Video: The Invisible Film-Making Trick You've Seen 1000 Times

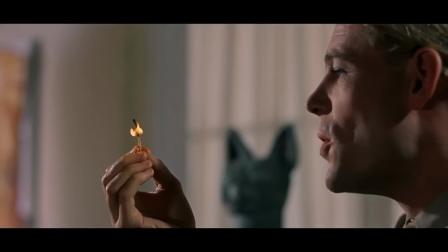[4:04]
He was a master of long, epic movies and knew that getting scene transitions right was crucial not only to maintaining the audience's engagement with the long story,
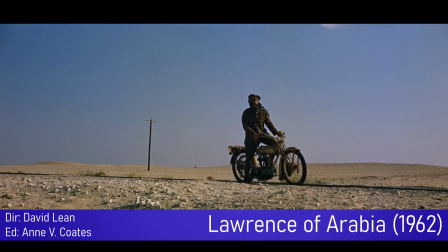[4:12]
but to connect us with the characters.
Who are you? Who are
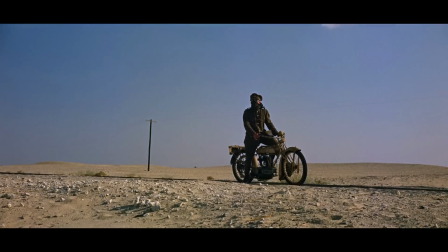[4:24] you?
So to show why this works, let's watch that last transition again, but with the pre-lap edited out.
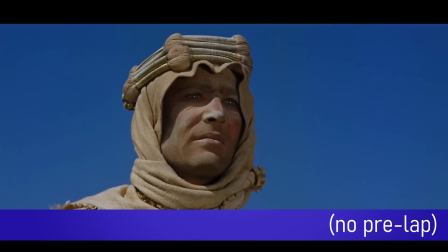[4:31] Who are you?
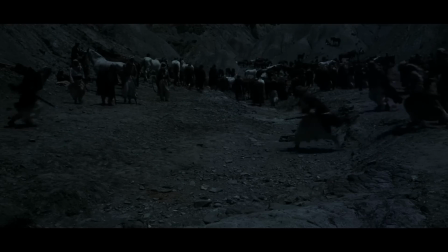[4:37]
It's worse, right? Even a bit jarring. Overlapping the sound smooths over the scene and location change and sweeps us from one place to the next. And it's something David Lean does a lot in Lawrence.
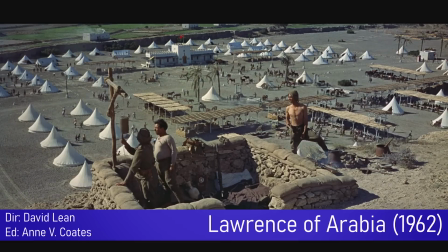[4:53] The best of them won't come for money.
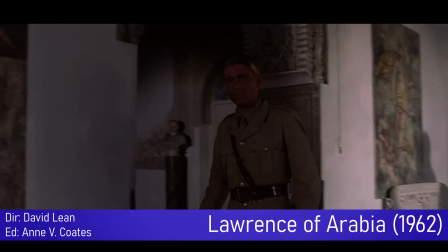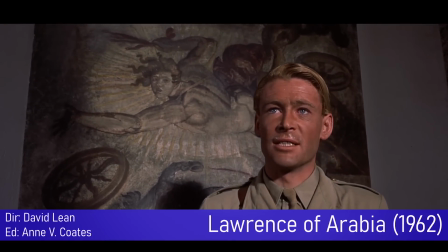[5:01] They'll come for me.
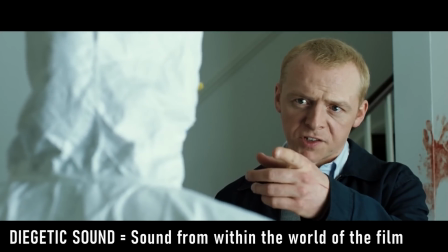[5:05]
Now, most of the examples I've shown you so far have been diegetic sound effects from the new scene being pre-lapped in order to signal a change of location,
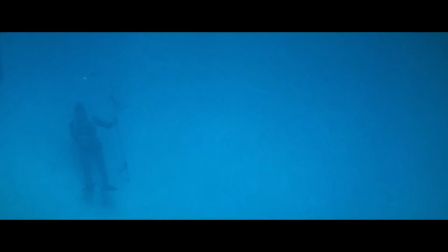[5:13]
but you can also use dialogue like this.
Benjamin?
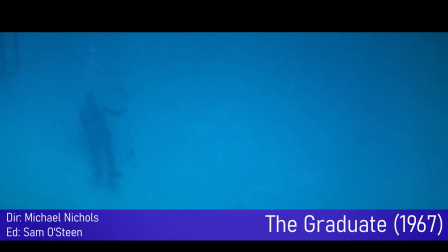[5:17] Look, I was thinking about that time after the party, Where are you? and I was wondering if I could buy you a drink or something.
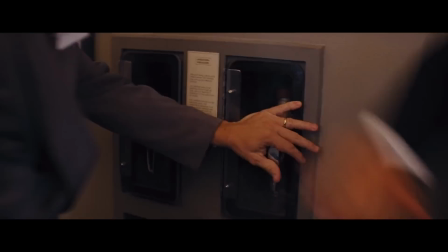[5:25]
Or this.
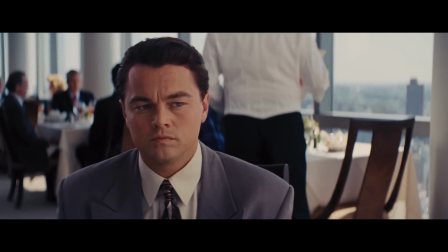[5:31]
When dialogue is used for a pre-lap rather than a sound,
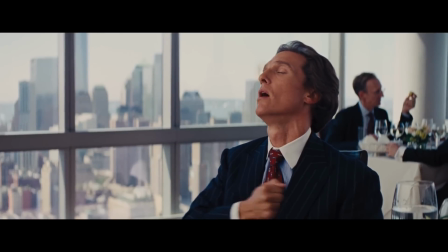[5:34]
it usually means that the filmmakers are wanting to emphasize the characters in the new scene, rather than the new location.
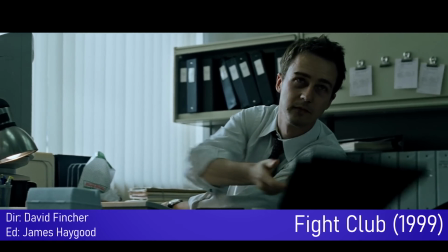[5:40]
Like, take this scene from Fight Club.
If you could fight anyone, who would you fight?
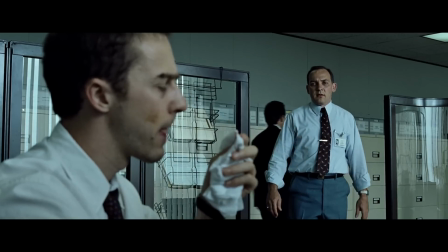[5:45] Fight my boss, probably.
The pre-lap makes us sympathize with the narrator wanting to fight his boss because the conversation
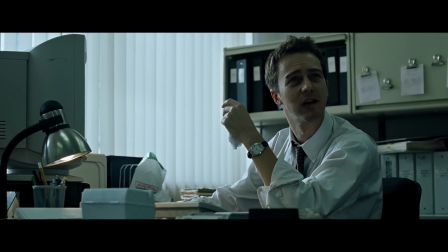[5:52]
about that begins while we are still sitting in his cubicle watching his boss droning on and on.
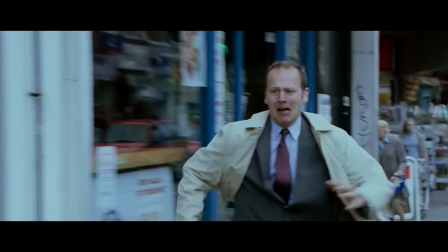[5:57]
All of the best pre-laps work this way to draw us further into the world of the film.
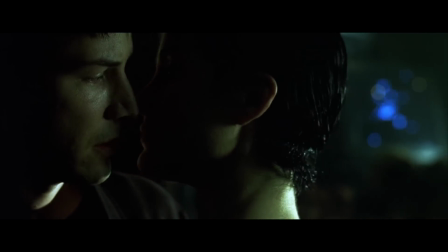[6:02]
If we return to the Matrix one again, not only does it smooth over the transition from scene A to B,
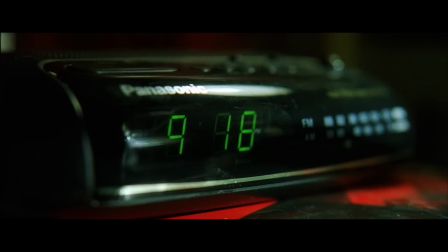[6:07]
but the sudden jump from the club to the bed with the alarm clock sounding throughout makes us immediately wonder if this was all just Neo's dream.
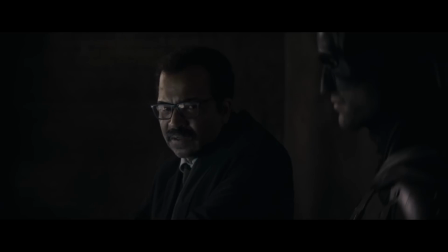[6:15]
It's the same in this pre-lap from the Batman, where we see Batman mulling over a new clue and the sound of the subway from the next scene begins.
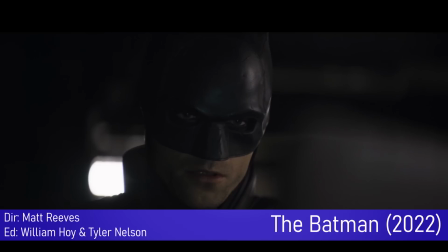[6:22] Yeah.
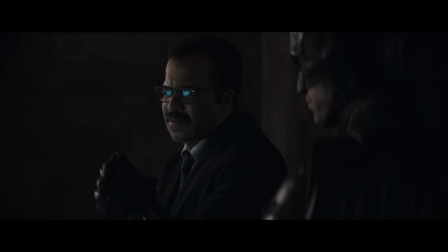[6:27]
Oh, and if you think I'm reading way too much into all of this, here's the editor talking about just how intentional that was.
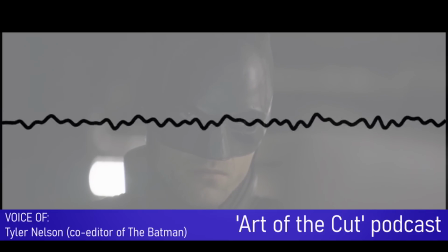[6:33]
Then we cut to Batman's face and you can see his wheels turning and he says, yeah, but as those wheels are turning, we start feeling the rumble of train tracks.
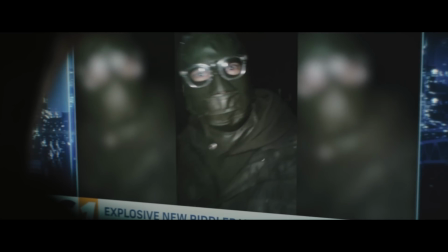[6:41]
Oh, and it's not the only time they did this in the Batman, by the way. What are the values of those pre-laps?
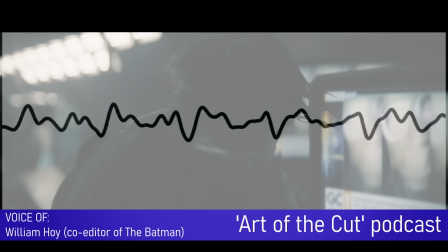[6:46]
I think it propels you into the next scene, and sometimes in an unexpected way.
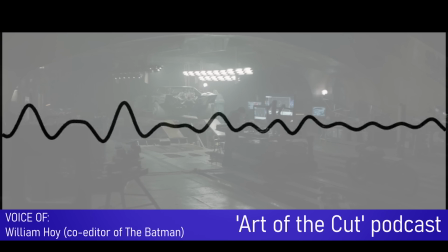[6:51]
We have this kind of a throbbing beat coming up and you're not sure what that is, and wham, we're back in the club.
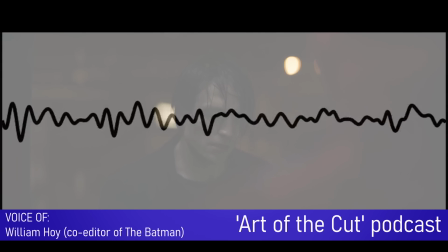[6:56]
The pre-lap you think is telling you one thing, but it throws you into an unexpected place.
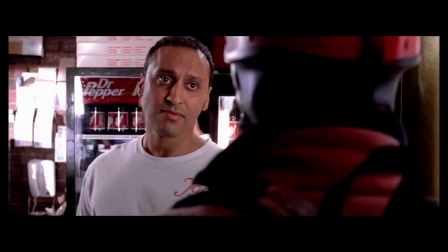[7:01]
Pre-lapping dialogue from scene B while we are still watching scene A can also help emphasize the outcome or consequences of a particular scene.
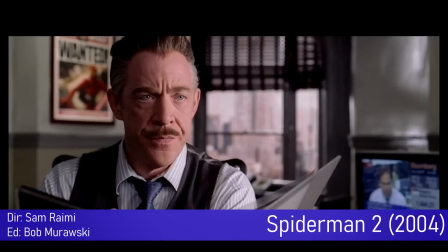[7:13] You're fired. Parker, hello, you're fired.
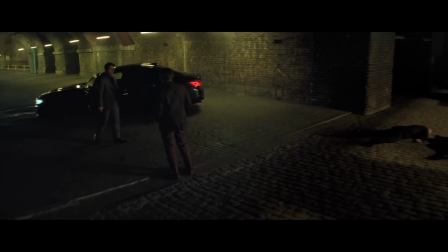[7:16]
At the start of Mission Impossible Fallout, when Ethan and the gang lose the nuclear weapons, we hear the newscast while we are still seeing their reaction.
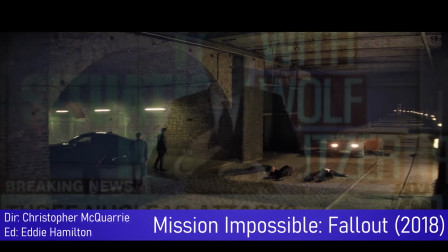[7:24] If you're just joining us, 3 massive explosions have gone off.
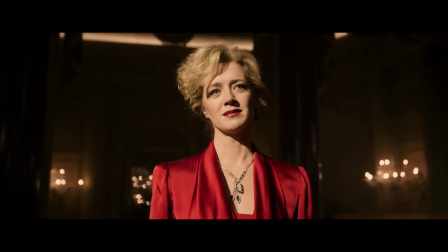[7:29]
Or this truly remarkable piece of method acting by Jared Leto, where he actually became a real car horn in order to make this scene truly authentic.
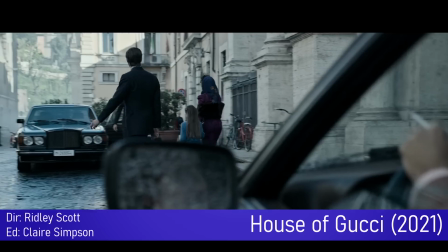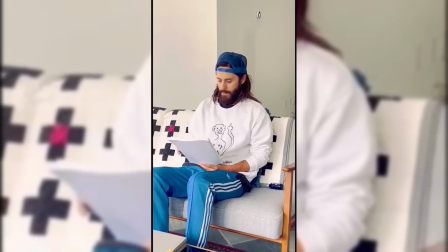[7:44]
Such commitment to the craft, I can't wait for the Morbius cinematic universe.
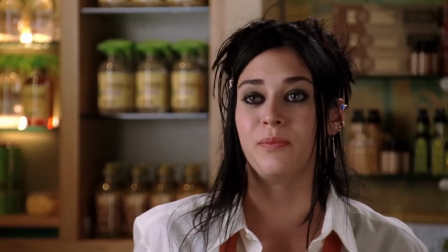[7:48]
Anyway, this shows how humour that is written into the screenplay can be emphasized by the pre-lap by narrowing the time between the setup and the punchline.
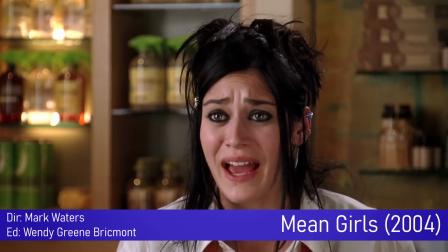[7:56] Come on, she's never gonna find out. It'll be like our little secret.
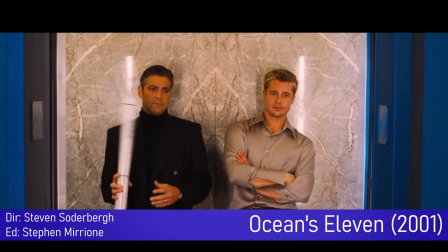[8:03] Hello? I know your secret. I wonder what Ruben will say. You're out of your goddamn minds.
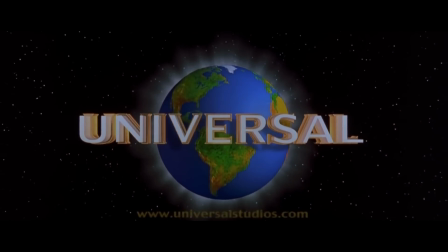[8:11]
Sometimes you'll see a pre-lap being used over the studio logos to establish the location, a sort of soft cold open.
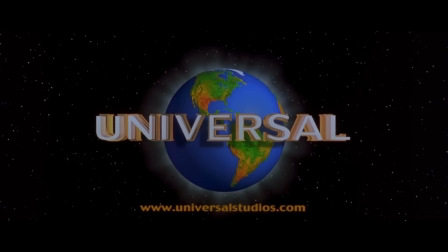[8:17] So
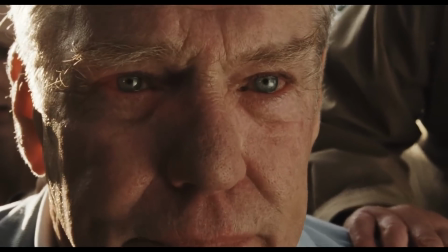[8:20] stay with us because later this afternoon we're lucky enough to...
And of course, the final way in which pre-laps are commonly used is to introduce a flashback.
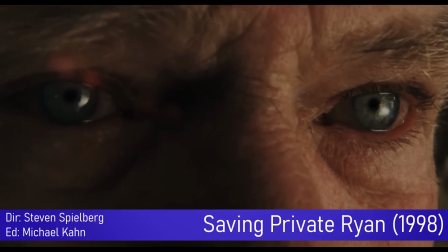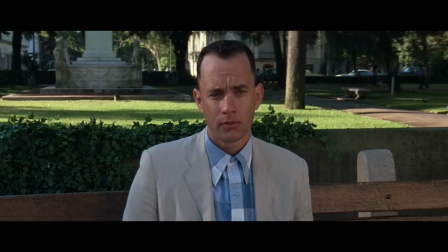[8:34]
By introducing us to a sound from the scene in the past,
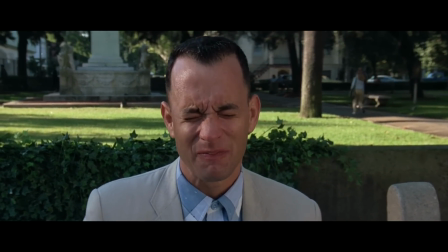[8:37]
we instinctively understand from the filmmaking language being used that we are going into the memory of the character on screen. The pre-lap is a part of this filmmaking language and gets used a lot for flashbacks.
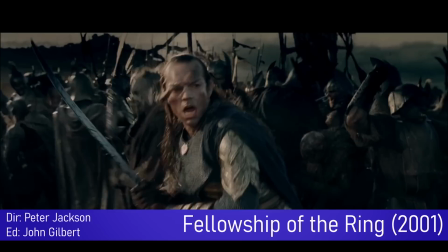[8:48] I was there, I was there. I'm tired of safe.
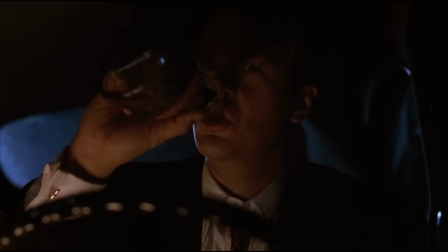[8:53] I just want to do something useful with my life.
It also works the opposite way, to signal a flash forward in time.
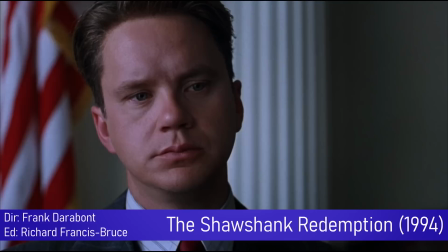[9:00] Mr. Dufresne, describe the confrontation you had with your wife.
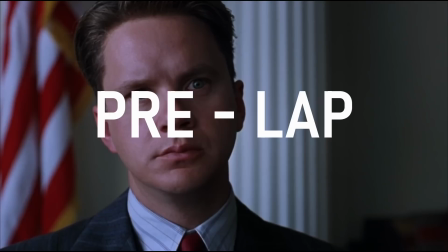[9:05]
And while on this point, we can't talk about pre-laps without talking about the opposite, a post-lap.
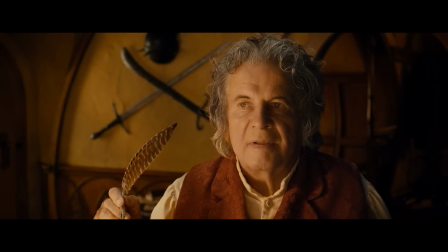[9:10]
This is when the sound of scene A carries over onto scene B, and we mostly see it being used with narration.
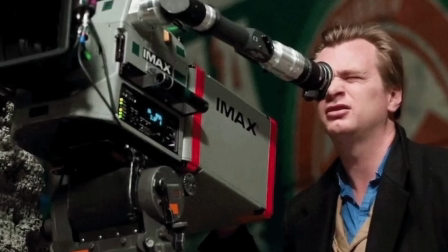[9:15] It began long ago.
Christopher Nolan loves a post-lap, especially to end his films.
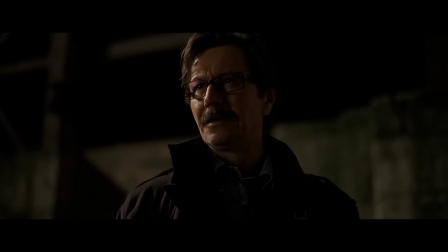[9:23]
It lets him transition from the closing scene to what is essentially a montage of shots tying up the plot threads of the other characters, but set to the voiceover of a character speaking from the closing scene, usually summing up the theme of the movie.
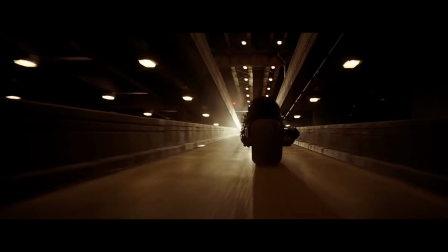[9:35]
This is how he ends The Prestige, The Dark Knight, Interstellar, and Dunkirk.
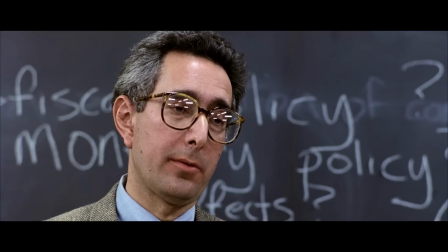[9:39]
But what if you're not trying to deliver a powerful ending and instead want to just, say, introduce a new character? Well, you use a post-lap.
Fry.
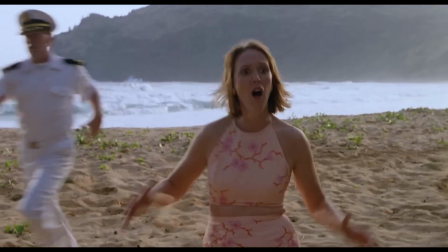[9:51]
What if you want to really emphasize something, like a scream?
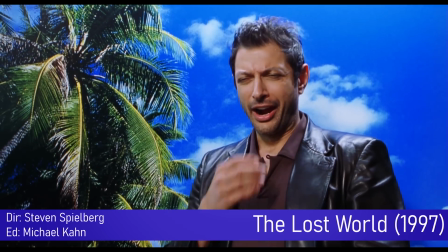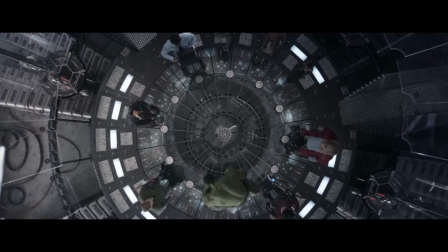[10:02]
or a character death.
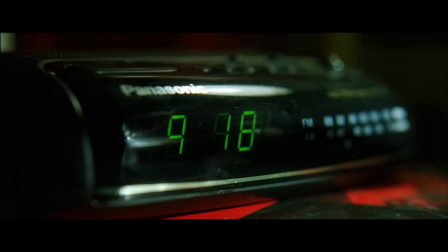[10:08]
The pre-lap and its opposite number, the post-lap, is a fantastic and incredibly versatile editing and filmmaking technique that can make a huge difference to the flow of a film.
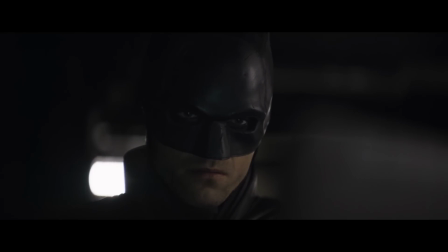[10:16]
It's invisible and barely noticeable, but it works and can be used in so many different ways.
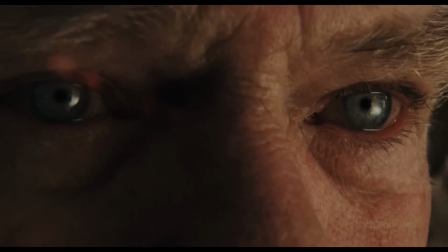[10:22]
That's why it's so popular with so many filmmakers. Seriously, watch this video again and look at the diversity of directors who have used the pre-lap.
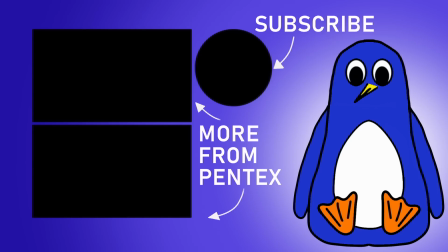[10:30]
And while you're doing that, please consider subscribing or checking out one of the other videos on my channel that, like the pre-lap, have already appeared on the screen. See you next time.